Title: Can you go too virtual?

Hi, I'm Seth, and today I thought we'd talk about a trend we're seeing in the virtual event space. And while it may not be a pitfall, it's probably a dead end. We're taking a look at virtual sets and why they're probably more hassle than they're worth. Virtual set technology is a way of either creating or extending the appearance of a chosen environment beyond what actually exists. And the idea has been around in one form or another since 1907, when Norman Don used matte painting in his film Missions of California.
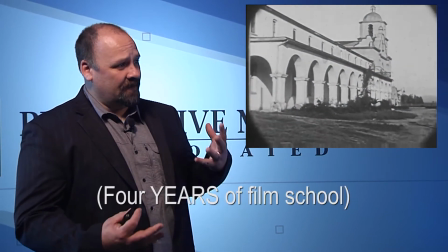(0:36)
The arches in this shot aren't there.
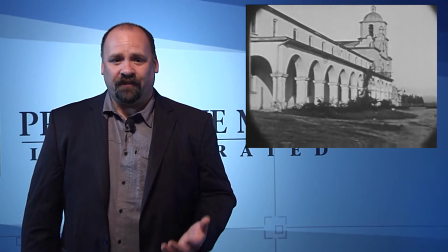(0:40)
They're actually painted on a piece of glass that's being held in front of the camera. He's extending the building's facade for the camera only. Of course, it turns out that it's not practical to have a giant pane of glass between you and your laptop, so we're going to move on to a more modern version of the same thing. Today, it is much more common to see this done digitally,
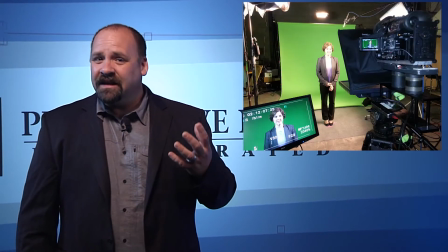(1:01)
and it's used to great effect in carefully lit studio green screen sets with motion tracking,
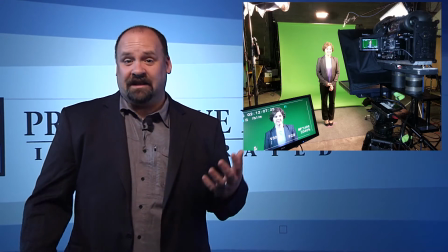(1:08)
color correction, skilled composite artists. But again, it's not super practical to have that in your home office. We do all have access to a version of this using the virtual background feature of a platform like Zoom or through third-party applications and other platforms. Hey Nick, can you give me a solid background? Thanks.
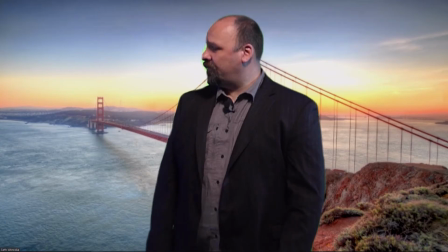(1:30)
Now, how about running my image through Zoom? Okay, so now we have me on a virtual background.
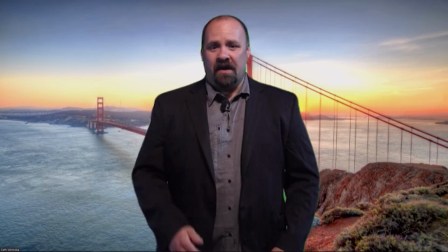(1:37)
I haven't confirmed this with anyone at Zoom, but I assume that this was created simply because it's cool.
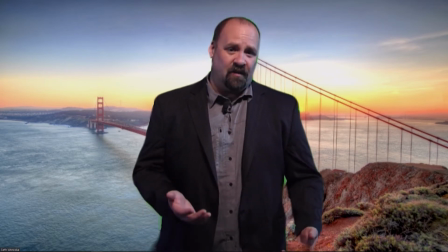(1:43)
Or maybe it was mostly a privacy feature.
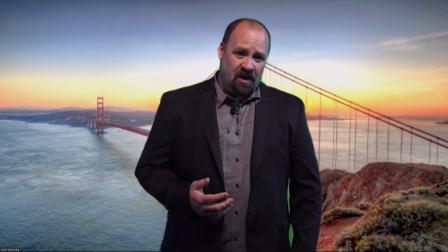(1:46)
There may be times when you don't want your fellow attendees to know about where or possibly how you live.
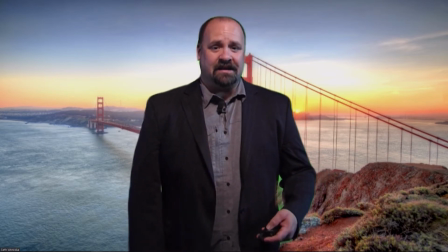(1:53)
Used for those reasons, and as an attendee, this makes perfect sense.
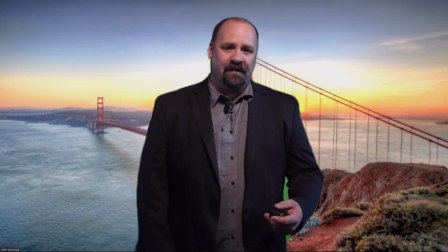(1:57)
It's awesome. Go for it. But do you notice how all of my edges are a little weird looking?
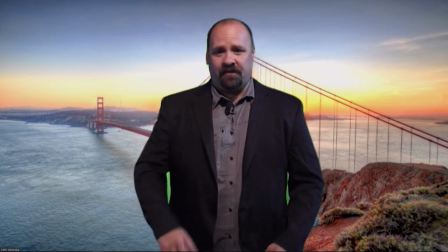(2:04)
And my head changes shape, my hands kind of disappear?
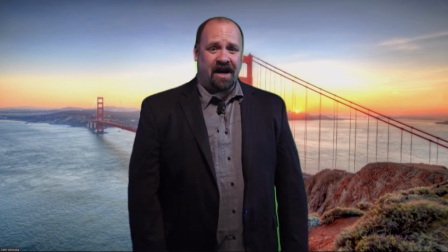(2:09)
That's not awesome. It's pretty distracting and totally not appropriate for a meeting presenter. Can it be made to work better? To look right? Yeah. And I can think of at least 3 approaches that would improve this. But I guarantee that they are all more cumbersome than just finding a nice background. Okay, speaking of doing it better, the next step up from a virtual background is a full virtual set.
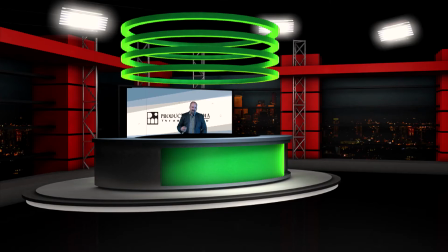(2:36)
Nick, make me a sportscaster. Here, I'm using a stock set from a popular live streaming system. It can be customized, and it does have a better compositing engine. However, it makes changing shots more complicated, and it's not like you really think I'm at a news desk.
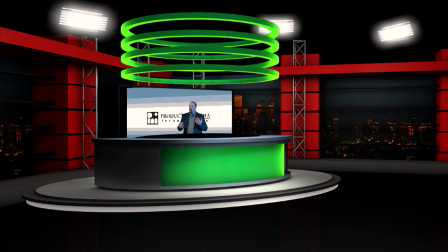(2:53)
This is a bunch of work and workarounds for a product that isn't super convincing. It also has the added issue of making my image smaller on the screen so that we can see more of the set. There's going to be more on that later. Okay, so our last bit is somewhat more complicated, so I'm going to have to move.
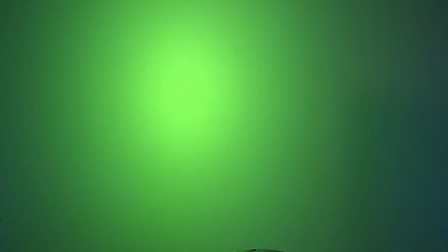(3:15)
More complicated, like the difference between a trip to Space Mountain and a trip to space.
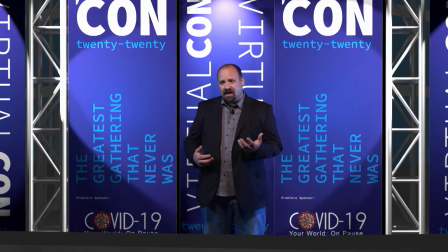(3:22)
The current state of the art are mixed reality systems. Some companies are using video games and virtual reality systems to combine live video with virtual trade show booths or virtual meeting rooms. It allows for a huge amount of creativity, but it's several orders of magnitude more complicated,
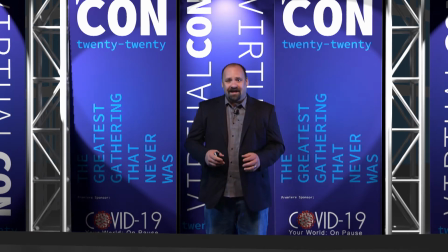(3:41)
expensive, and actually has a counterproductive effect.
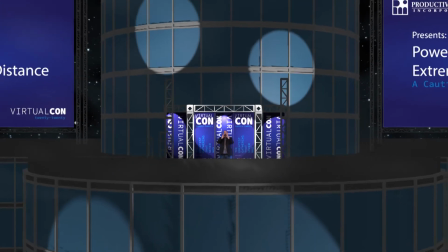(3:46)
If you want your presenter to look like they are part of an impressive set,
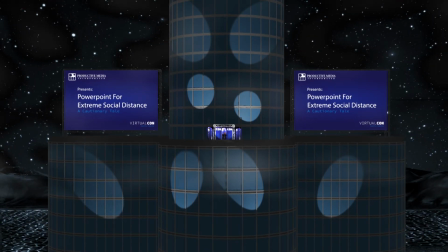(3:51)
they, by definition, have to be tiny in comparison.
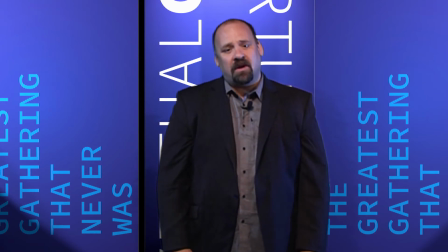(3:58)
Congratulations. You have just put every one of your attendees into the cheap seats. The trade show thing is equally silly.